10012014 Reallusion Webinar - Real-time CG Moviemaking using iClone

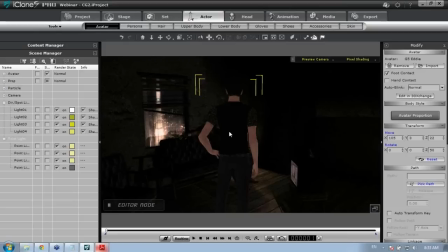32:47 However, iClone 6 will be unlimited lights, actually. So you can look forward to that. You can create all sorts of different lighting scenarios with iClone 6, released next rather December.
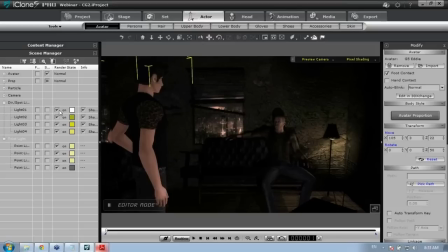32:59 And we'll get into that a little bit later in the Q&A session, I'm sure. So the first light we're going to talk about is this light 01.
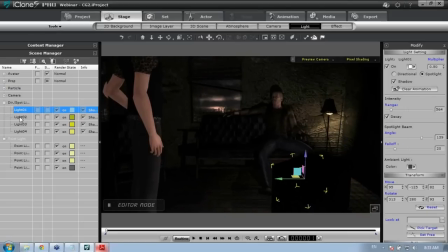33:06 And where is this light 01? You can see it's right there on my scene. If I don't know where it is, I can just press the F hotkey, and it'll focus on that light.
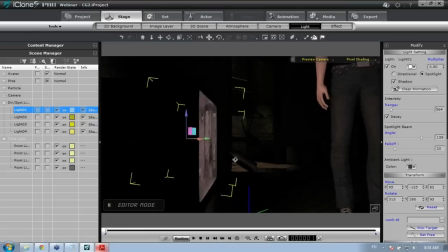33:14 You can see it's right here in front of my TV. Now, why do I have a light, in front of my TV?
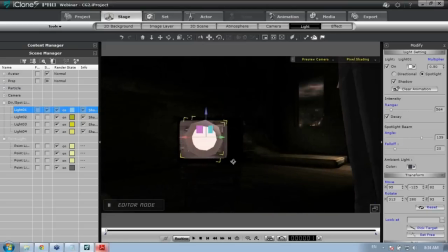33:21 That's because I'm going to turn it on here. This is actually a spotlight that is facing this direction.
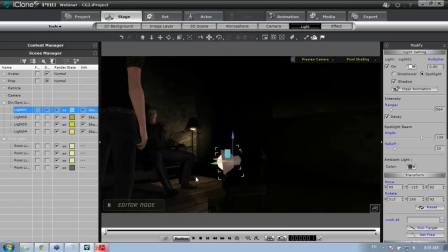33:28 So let's take a look at this light from the side angle here. And what I'm going to do is I'm going to play back a little bit.
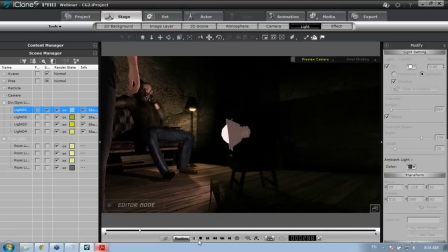33:36 And you can see that we have that light. Right. I'm going to just turn down the volume on the dialogue there. You can see that light is kind of flickering on and off, and it's kind of simulating the appearance of a TV just flickering on and off.
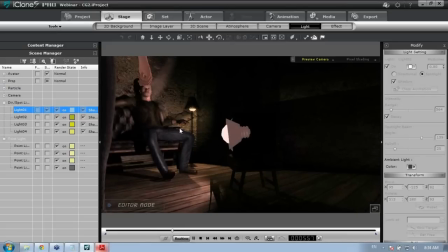33:51 So the light is kind of just reflecting off our two characters, and it's simulating that light that's coming from the TV.
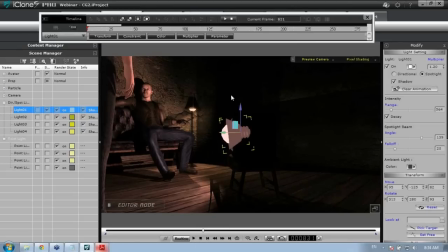33:58 So what we can do is, I'm going to press F3, go into my timeline, and I have this light 01 selected. If I go to the multiplier track right here, you can see we have all sorts of keyframes in the multiplier track. Excuse me.
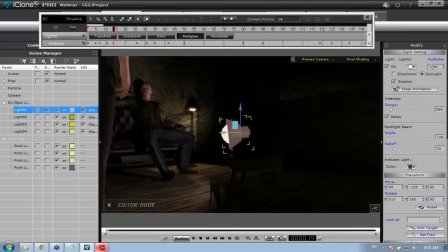34:14 And every single keyframe here corresponds to a value, a multiplier value, on the top right in our modifier panel there. So if I go here, you can see the multiplier value is 1.5. If I go to this keyframe, it's 0.6.
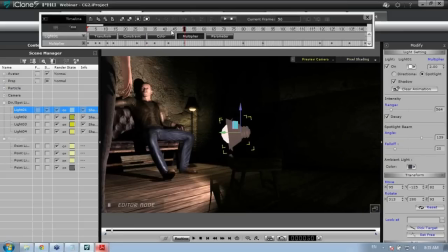34:29 And this keyframe, 2.0. Say, for example, I wanted to add another parameter, like right here, it's at 1.2. If I wanted to boost that up, I can press, I can enter in a value of 5.
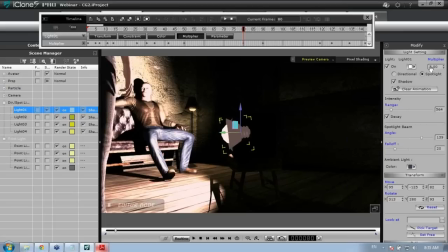34:40 And you can see if I enter in a value of 5, it becomes really, really bright, brighter than the normal TV would probably be. So I'll just leave that back down to 1.2, and there you go.
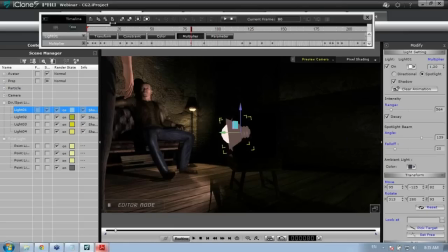34:50 So what I've done is I've just randomly you know, added different multiplier values in that track. And as we move along, you can see that the TV is just flickering, and that's creating the illusion of an actual TV.
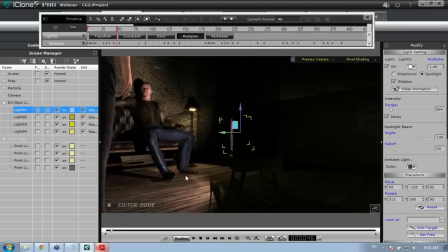35:04 And so I'll just turn that light off right there. And one thing as well, let's take a look at the TV. And this is how we're going to import in props.
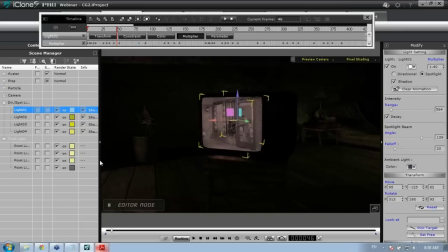35:11 I'm just going to take a little aside from the lighting. We actually have this TV, this movie right here. So if I'm going to press play here.
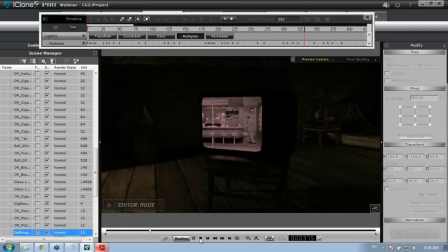35:21 And you can see this is a scene that I've just downloaded from the TV show I Love Lucy. And you're probably wondering how I got this into this scene. Well, actually, it's actually just a image plane.
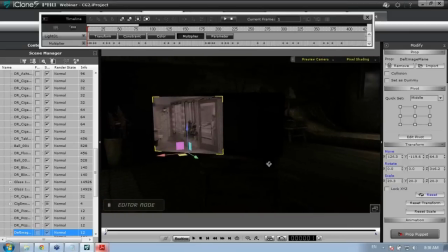35:32 So you can see if I move it over here, we have this video right here and the TV in the background.
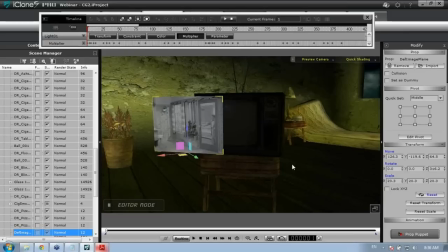35:38 I'm going to go back to quick shading mode just momentarily. And you can see there's our TV and the video is separate. So if I delete this video, I can go ahead to my Explorer and I have this video saved right here.
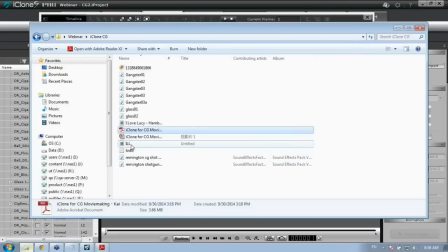35:50 This is the one right here, I believe. Yep. So I'm going to actually just take this video. This is a Windows Media file video. I'm going to right-click and drag. Make sure you right-click and drag.
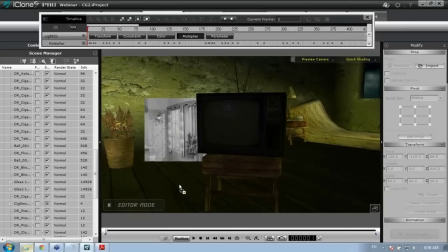36:00 And I'm going to go back to iClone. And I'm going to click and drag it into my scene right there.
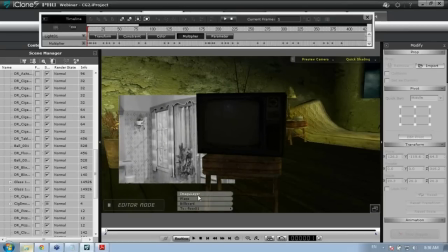36:05 Now I have the option to import it as an image layer, a plane, or a billboard.
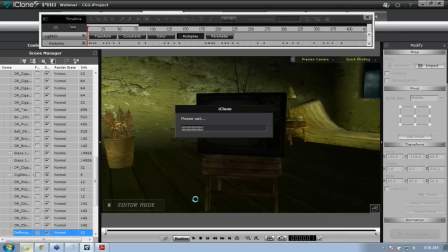36:08 And the plane is what I'm going to choose right now because the plane you can actually manipulate like a prop in your scene.
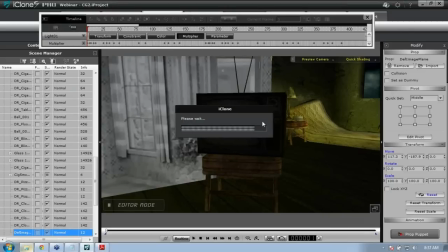36:14 So you can see when I import that in right away that the video shows in the background.
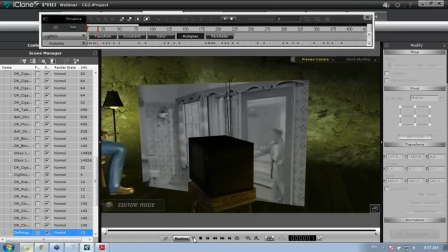36:20 And what I can do is just position that. So if I play it right now, you can see it's just like a plane.
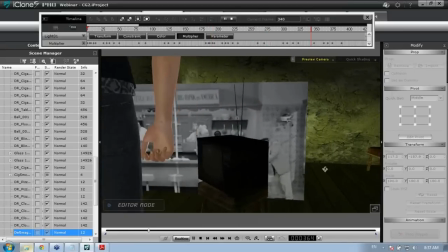36:27 We can move it to the side, to any different angle. And what I want to do is position that into my TV.
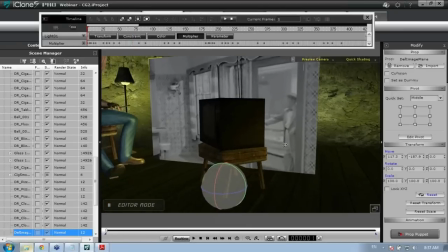36:33 So I can just use the rotate tool. The E hotkey is the rotate tool, by the way.
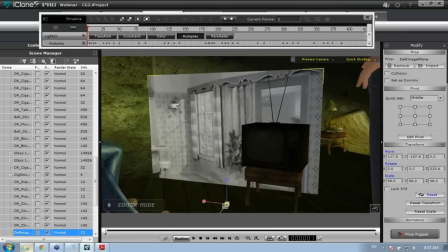36:38 Rotate that. And then I can use my R hotkey for scale, and I'll scale that down to a reasonable size, maybe a little bit smaller than that.
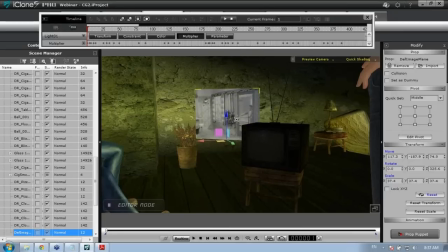36:47 And then the W hotkey is your transform gizmo, and that's going to move it into position.